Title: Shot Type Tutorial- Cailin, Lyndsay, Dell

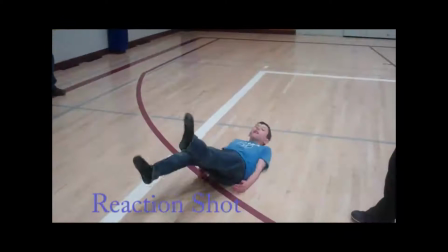4:13 Reaction shot. A shot of someone reacting. Naughty, a shot of someone nodding. Composition.
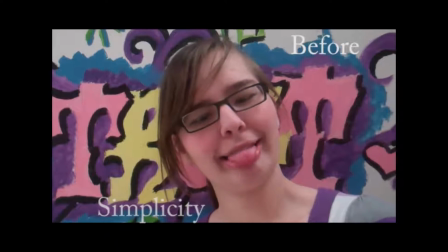4:27 Simplicity. Eliminating unnecessary things.
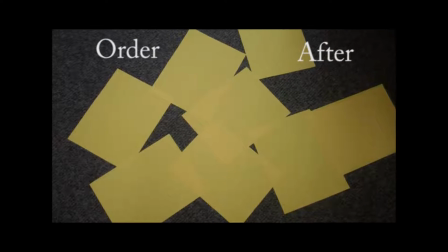4:32 Order, having things in an order to make it more visually pleasing.
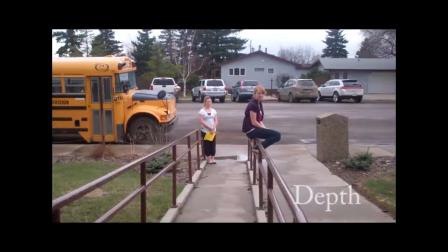4:37 Depth, an area in which all objects located at different distances appear at focus.
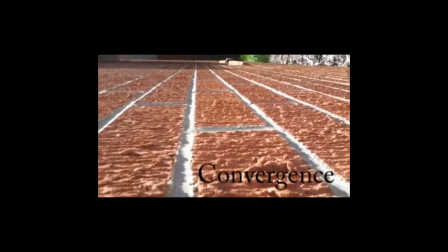4:44 Convergence, parallel lines that go into the distance.
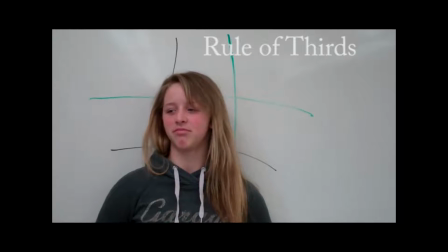4:49 Rule of thirds. Using a visual tic-tac-toe board to show where objects are.
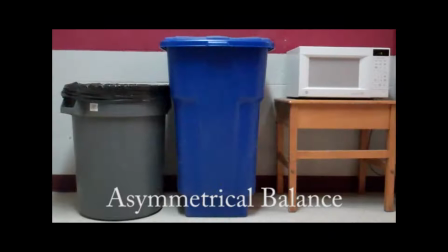4:55 Asymmetrical balance. The balance of objects in the shot is uneven. Framing. Giving a shot a frame to change the shape.
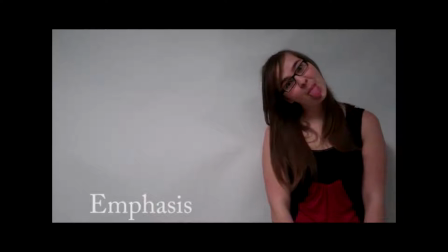5:04 Emphasis, making one object look different from other elements. This shot also uses rule of thirds.
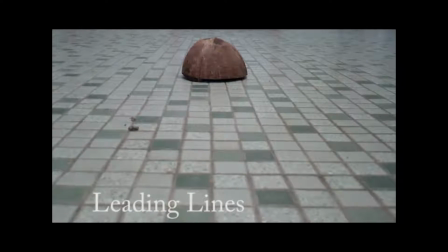5:11 Leading lines, leading the viewer's eyes to the center of interest.
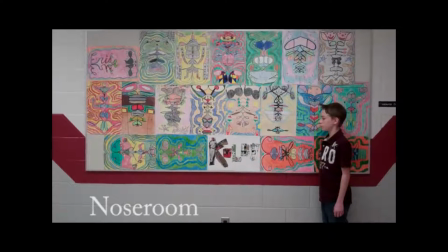5:16 Lead room or nose room, having space in front of the object. Tilted horizon.
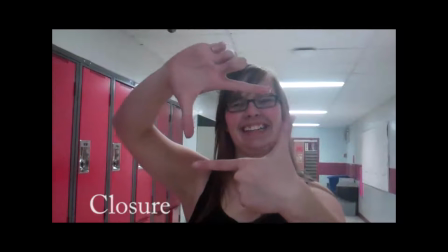5:22 The horizon is on a slant. Closure, when our minds fill in missing visual information.
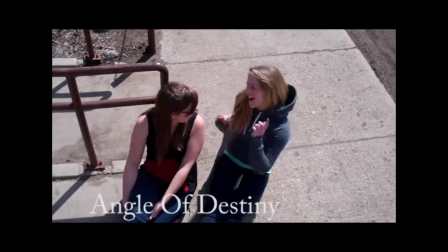5:30 Angle of destiny, a shot taken above to make it seem more heavenly.
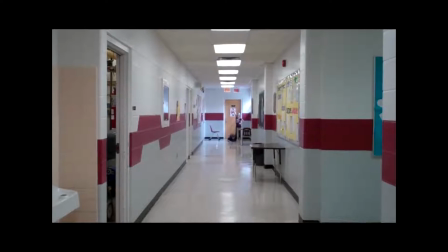5:39 Bloopers.
Oh yeah. Extreme long shot. Figure, okay. Nick, stop it.
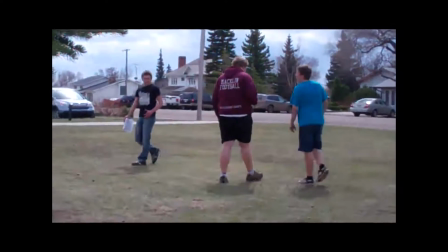5:45 Probably look really terrible. Make me look like really tall. Where?
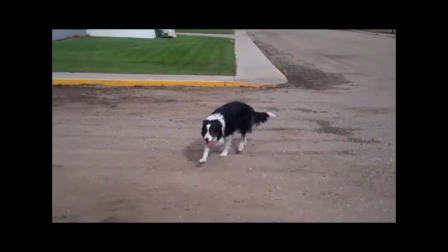5:51 Zoom, the camera gets closer to the subject.
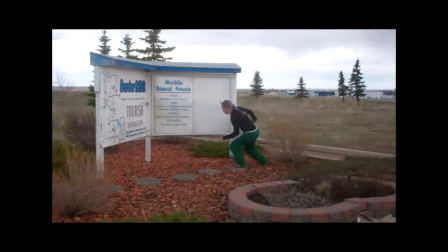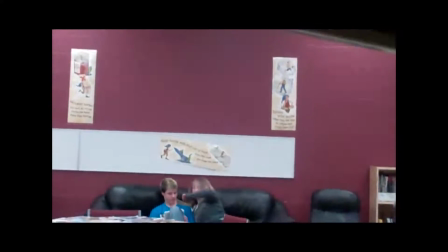6:02 Reaction shot, a shot of someone reacting. Shot types.